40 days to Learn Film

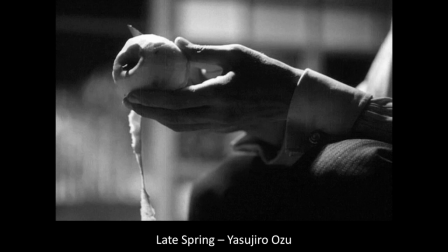But this film, Late Spring, is about a father and his daughter and the sort of tenderness between them. And she has to move on in life. She has to get married. She has to have her own life. And instead of a big fancy ending, Yasujirō Ozu ends with the father peeling an apple.
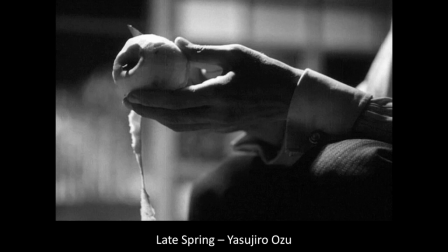Solitary, a little sad, but, you know, beautiful, a haiku, and just the tenderness of that. And there are pleasures in the simple things, obviously, like peeling an apple. And Ozu discovers that pleasure.
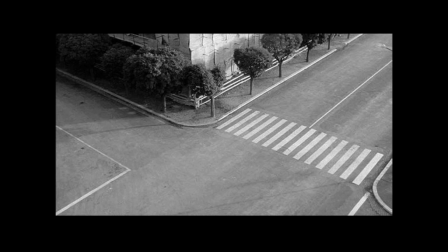Now, how about this for an ending slightly resonant of what we're going through at the moment? This is Antonioni's film L'Eclissa, and it's been about a couple and people, and we've seen the woman in particular, Monica Vitti. But then the film that has been about them seems to abandon them.
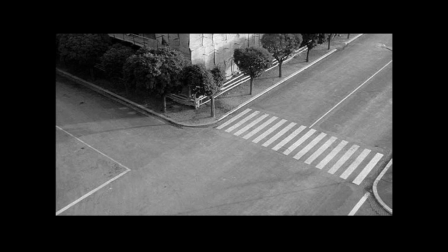They seem to disappear. The world seems to empty. And so at the end of the film, we see an empty sidewalk, we see empty streets, etc. And it's like they disappear into the city, like they dissolve. Day 28, interviewing. There's another one of those ambulances. I think this is the third or even the fourth we've heard as we've been talking. Interviewing. Now, that's something that documentary filmmakers do more than fiction filmmakers, but interviewing, you know, isn't only journalistic. When we think of an interview in a film, we think of what we call a talking head, a single person giving their opinions, talking to the camera, etc. But there are inventive ways of doing it, like this, for example.
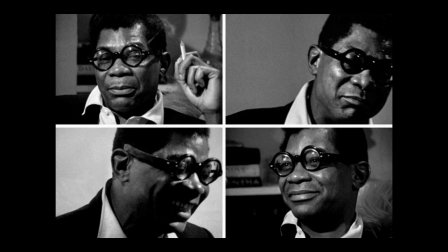This is a film called Portrait of Jason. This is Jason, an extravagant man, African-American. He's drinking a lot, he's gay. And what's great about the film is that the filmmaker, Shirley Clarke, interrogated him in an intense, long-form way.
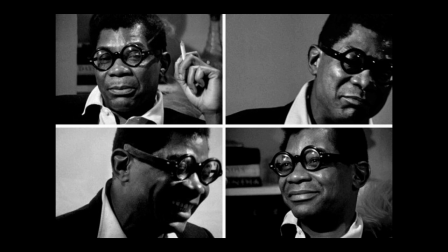We see bottom left there. You can see he's giggling. He's got drunk at this point. And I think that she interviewed him all day and all night, 24 hours or more, I can't remember exactly, but we can see him slowly unravel or unfurl or open up
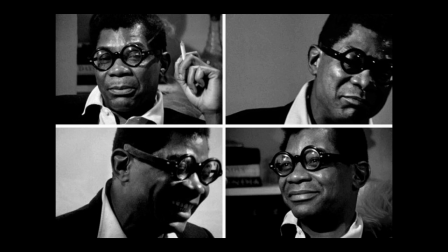or expose things about himself that perhaps he wouldn't have done so. It's almost like the exhaustion of talking so long about yourself and your world, and Shirley Clarke captures that brilliantly. You know, it's ethically maybe unclear if she did the right thing to
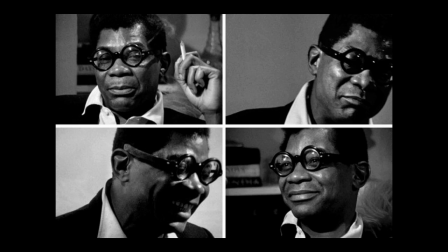use the camera to expose him so much, but the result is riveting.
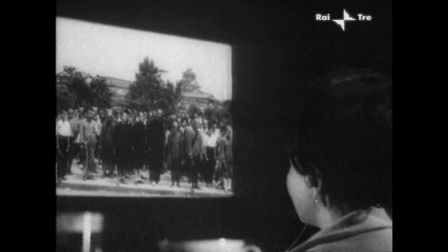another great interview film, this one. This woman looking at a screen. The film is directed by Imamura Shohei, one of my favorite filmmakers. And it's got a long title. It's called The History of Post-War Japan as Told by a Bar Hostess.
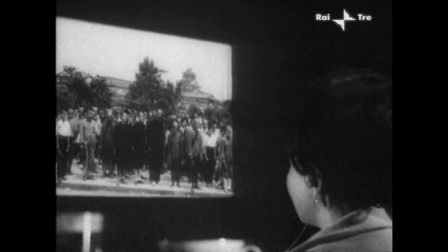On the right is the bar hostess. But what's lovely is that it's not an official history. She's not a historian. She's not an elite person. She's a regular woman, working class, has a job to do, runs a bar.
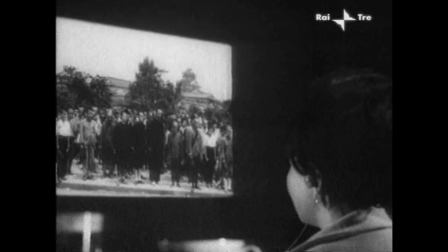And so her view of Japan, its history, is not the official history. It's not an academic history. It's a very gutsy history. Imamura doesn't ask her many questions. He just shows her images. And then she responds. So it's a visual response.
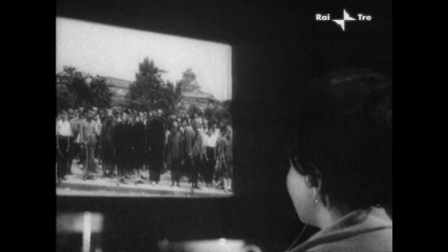It's a raw response. It's an untutored response. And it's fantastic.
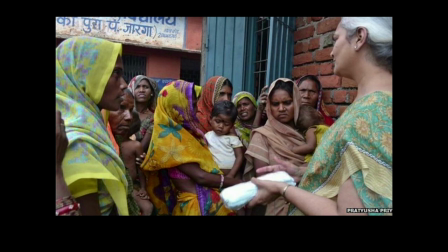Another type of interviewing is this one. I don't know what film this is, but what I love about this is that often we talk about the talking head when we interview one person talking to another person. This is the talking group. In India, of course, the population's so big, there are seldom times when you're on your own with somebody.